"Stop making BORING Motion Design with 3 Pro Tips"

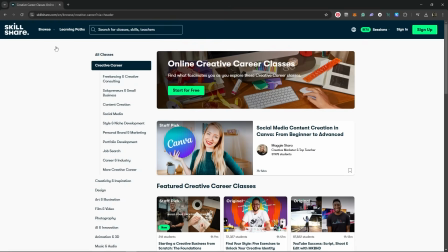5:58 You can browse the creative career topics to jumpstart your freelancing journey I've also become very interested in creativity itself and how to tap into it to create better motion design and Skillshare caters to this with one of their brand new class topics Creativity and inspiration and there are many more categories to explore
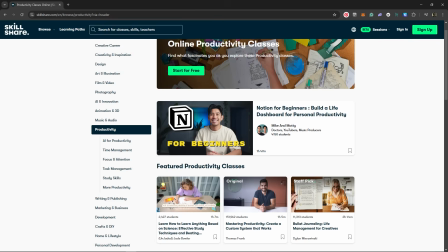6:15 like design art and illustration film and video music and audio Productivity business marketing and the list goes on so you can develop any
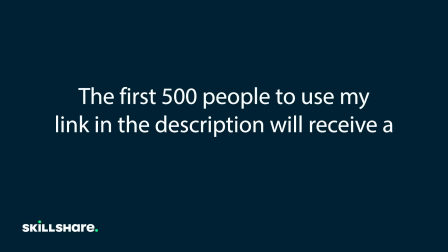6:24 skills you need for success First 500 people to use my link in the description will receive a one month free trial of Skillshare get started today Now let's get into displacement maps They're used to quite literally displace objects and you drive the displacement using a map that you can create in After Effects
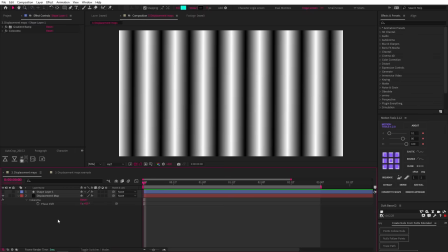6:40 So to show you what that means I've made this black and white background Which is going to be our map and I created this using an effect stack that we now know very well a gradient ramp and colorama I have a shape layer on top with the gradient as well And now let's add the displacement map effect.
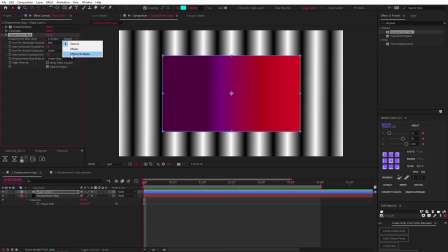6:55 Let's change the map layer to our displacement map Making sure to set the source to effects and masks and then increase the vertical displacement And you can see that the shape is being distorted according to the displacement map layer And this is such an awesome technique because you can be really creative with
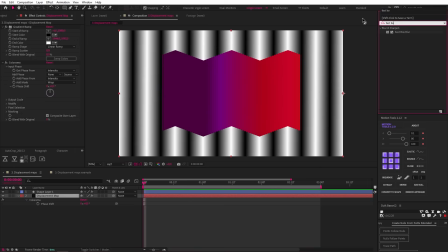7:10 your map to control the results Let's go back into our map and drop in a fast box blur and increase the blur radius And you can see that
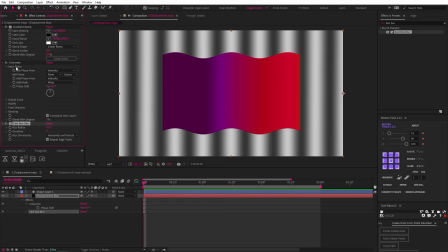7:17 softening the map rounds out our edges into sexy curves Now let's go into the Colorama input and add an expression to the phase shift.
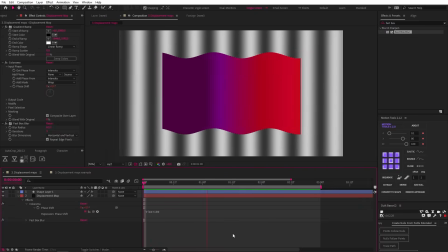7:24 Time times 100 and now we have a really nice sine wave effect. Now you may remember we talked about using fractal noise as a driver. So what I meant was that we can use a solid with a fractal noise as our map for the displacement map effect.
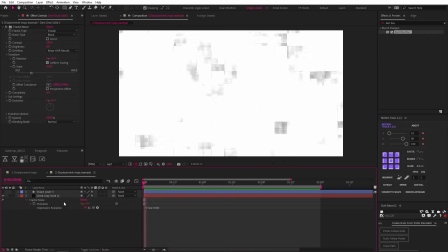7:38 So here is a fractal noise layer where I've animated the evolution. We also have this circle shape.
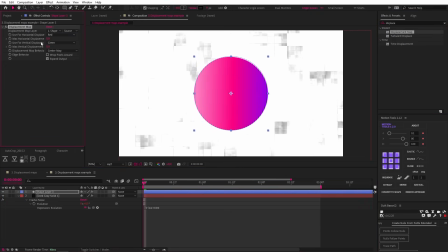7:43 Now if we add a displacement map to the shape and change the map to the fractal noise layer, increase the horizontal and vertical displacement and hit play we get this glitchy distortion to our
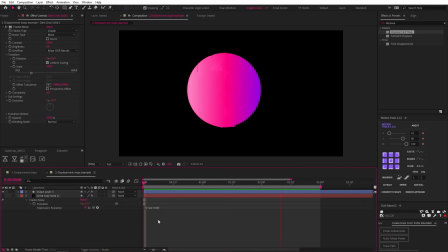7:53 center shape and quick tip here the displacement map moves the object out of its original position so you can add a transform effect and change the position to offset this and there you have it pretty neat right the key thing to remember here is that you can use any layer to drive this effect and you can apply the displacement to any layer or shape so you can create some very unique results
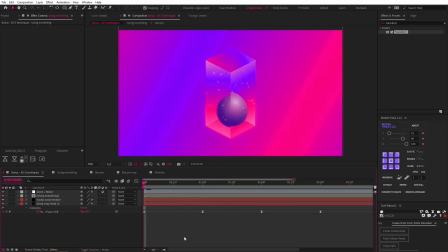8:13 by experimenting with it so do that now did mention that I would show you something using all of these techniques so here we are
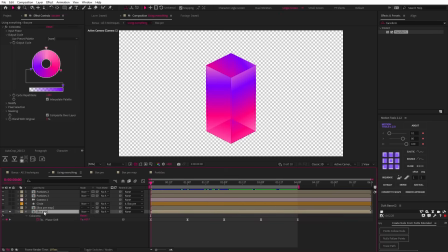8:20 let's go into the pre-comp and then the box layer to show you what's going on so this is simply a rotating box made out of 3d shapes in
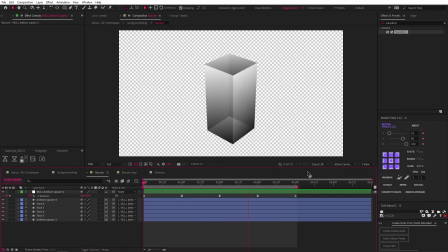8:27 the classic 3d renderer so I could make the box out of gradient layers I adjusted the opacity of these to make them see-through but cranking them back up to 100 will allow you to see the gradients better and then outside of the comp I just added a colorama and animated the phase shift then I created a variation of this box to be used as a map with the only difference being
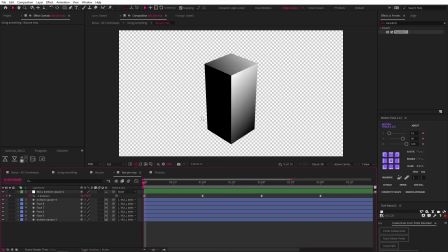8:46 these two completely black faces and these will create displacement without any distortion. You'll see what I mean in a bit.
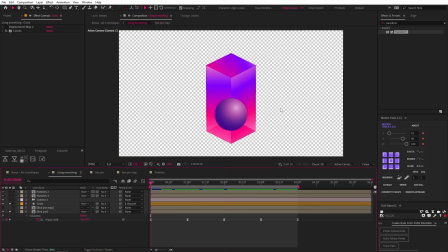8:53 Then we have the circle and it is literally just sitting on top of this box and does not look at all like it's inside the box and this is where the magic of the displacement map kicks in. So if I turn this back on you can see how the circle gets distorted to look like it's being refracted through glass.
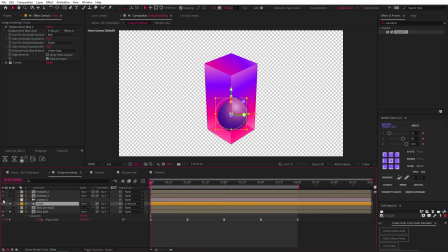9:08 How dope is that? Now the camera I added is there to create a more isometric perspective and then I have two particle pre comps and again these have displacement maps on them so they look like they are inside the box and one has a fast box blur to create a glow of course I had to use
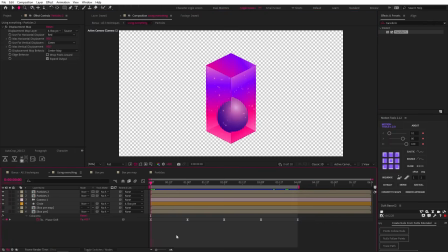9:22 fractal noise in this example so that's why I included these layers but I still think it's a pretty dope effect for the final comp the background is animating using
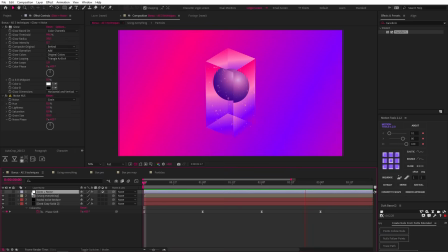9:30 the same colorama technique there is a fractal noise texture and a glow and noise adjustment layer and this is the final result using all of these powerful techniques are there any other pro techniques you would add to this list let me know below and of course subscribe for more motion xp